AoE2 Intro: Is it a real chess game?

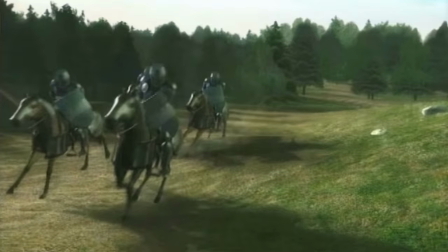(4:02)
Black in response maybe didn't see the free rook he could pick up instead he moves his knight to g6 this is a pretty passive move and while the
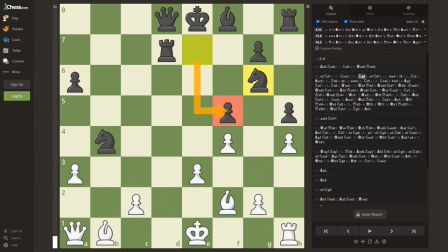(4:09)
knight is attacking two pawns they're both defended and it also gave up protection of the f5 pawn it doesn't seem to accomplish anything new well meanwhile the b4 knight is still under threat I could see someone realistically making this move though maybe with an idea to get the bishop out and
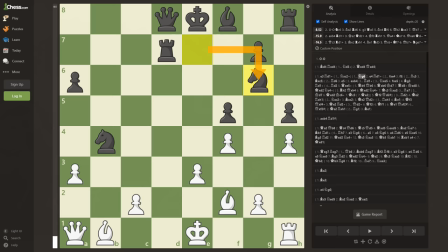(4:24)
pile up on the h pawn with a knight bishop and queen it's a bad move but kind of a realistic bad move at the same time so
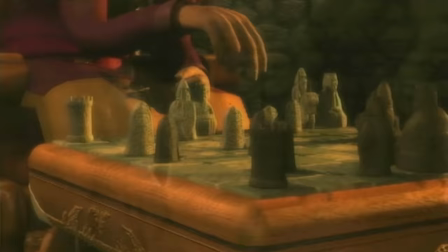(4:32)
with white to move again castling or taking the free knight would make the most sense but instead the king plays pawn e4 again pushing the same pawn
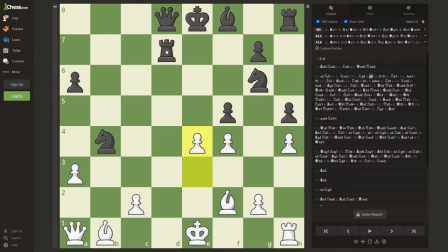(4:39)
the computer absolutely hates this move and says it's now checkmate in 5 for black the line is rook to d1 where the king is forced to
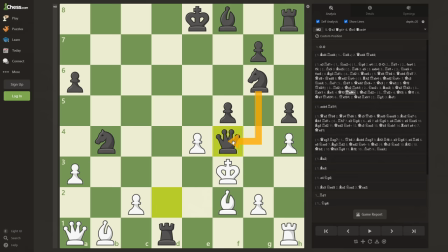(4:47)
move now to e2 and then the queen comes down giving check you can't take the queen because it's defended by the rook again there's only one legal move for the king and the queen now gives check again this time defended by the knight so the king has to run back and you give
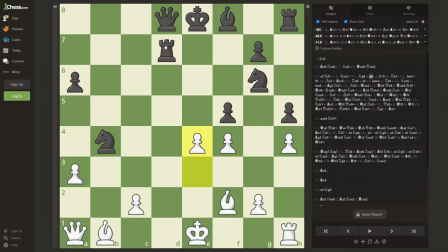(5:01)
another check with rook at d2 the king has two moves and after either of them the next move is checkmate that's a pretty tricky
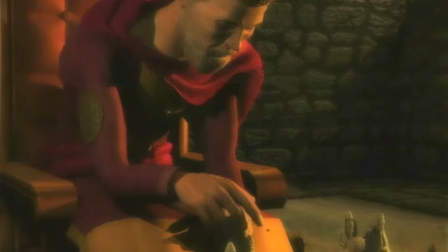(5:08)
line to see though and probably the skewer and free rook would be the most common response from the average player now white's idea with the pawn might be to
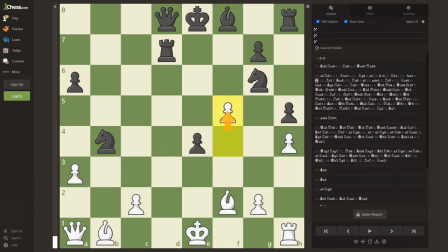(5:15)
pressure black's f pawn and threaten the knight and if the black pawn takes yours then you can keep pushing toward the knight anyway so now you have two different knights that you're attacking.
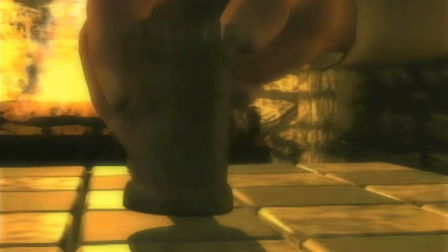(5:24)
Black's response to the pawn push is again incredibly passive. He moves the rook forward one square, maybe trying to protect his knight.
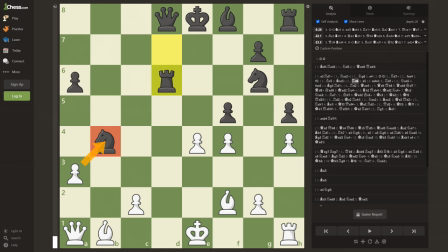(5:31)
Again, the other knight is still hanging though and this doesn't really help Black apply any more pressure in a situation where he's already completely winning.
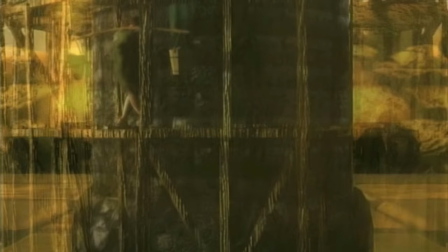(5:39)
In the intro, I like how they transition after this move to show it's literally being built in a new spot, as if they just pack up the tower and move it every time the rook moves.
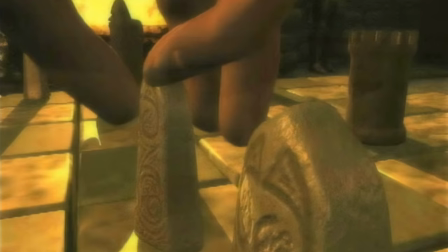(5:47)
White's response to this is again to push the pawn.
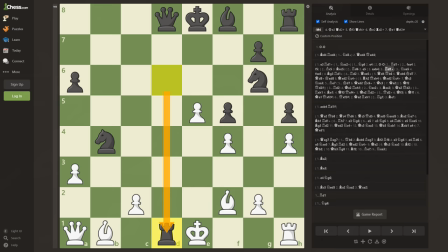(5:50)
I mean, you have to be at least a little scared here that this is gonna prompt black into making the correct move and skewer your king again
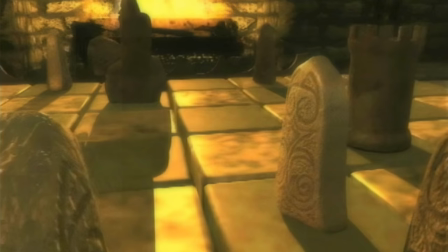(5:57)
I love when they pan the camera and you can see the pawn is just sitting happily beside the knight like both players haven't noticed it it
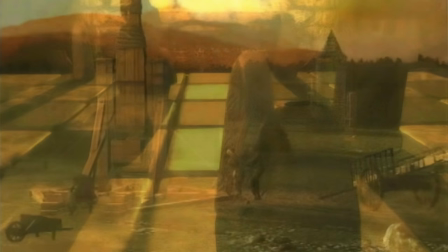(6:03)
does make for an interesting visual of white having two attacks going on at once though and it gives the impression that white is actually winning the game
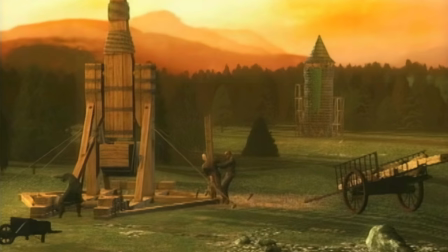(6:09)
now that the Rook is under threat they cut to a trebuchet setting up in sight of the tower as if white's next move is going to
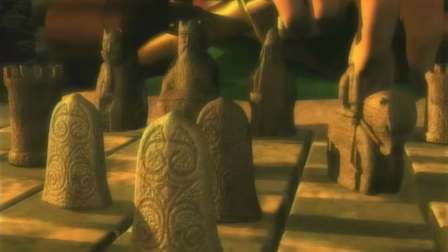(6:16)
be to take it down it's a really nice parallel showing the threat what is creating on the chessboard and how that translates black's response is
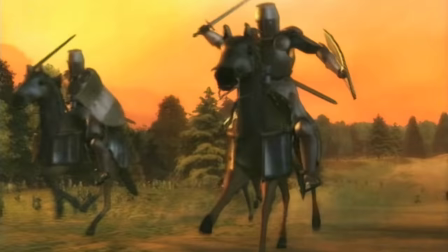(6:23)
to swoop in with the knight and take the pawn we get the visual of knights coming in and cutting the trebuchet ropes and the trebuchet falling apart crushing
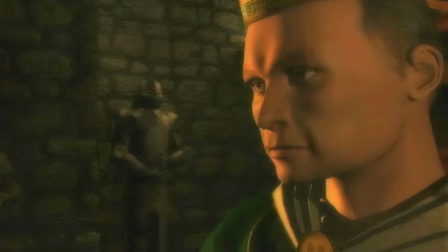(6:30)
the engineers the king is completely shocked by this move like he can't believe he missed it while the other king smirks at him in reality though
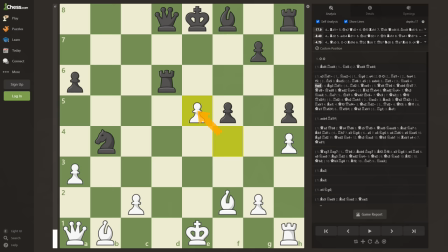(6:37)
it's a terrible move for black and just gives up your knight for a pawn white can just recapture and apply the exact same pressure again with the
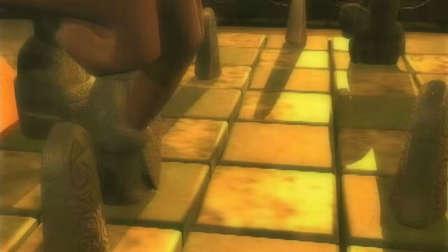(6:44)
same two pieces under attack white though just really doesn't seem to want to take any knights
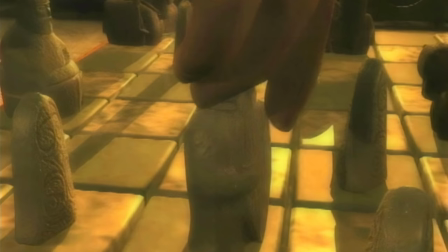(6:48)
and instead he moves the bishop to g3 maybe trying to defend his two pawns.
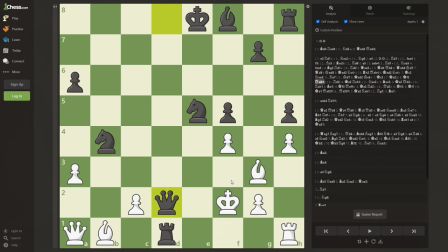(6:53)
Unfortunately that's a major blunder and sets up mate in two. With the rook coming down the king now has two squares available and either one leads to mate with queen d2
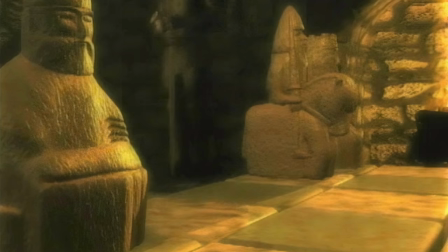(7:02)
because now f3 is covered by the knight though the game has turned into back-and-forth blunders. Instead of capitalizing on the obvious blunder black responds with the aggressive looking rook to d2 even shaking the board as it lands.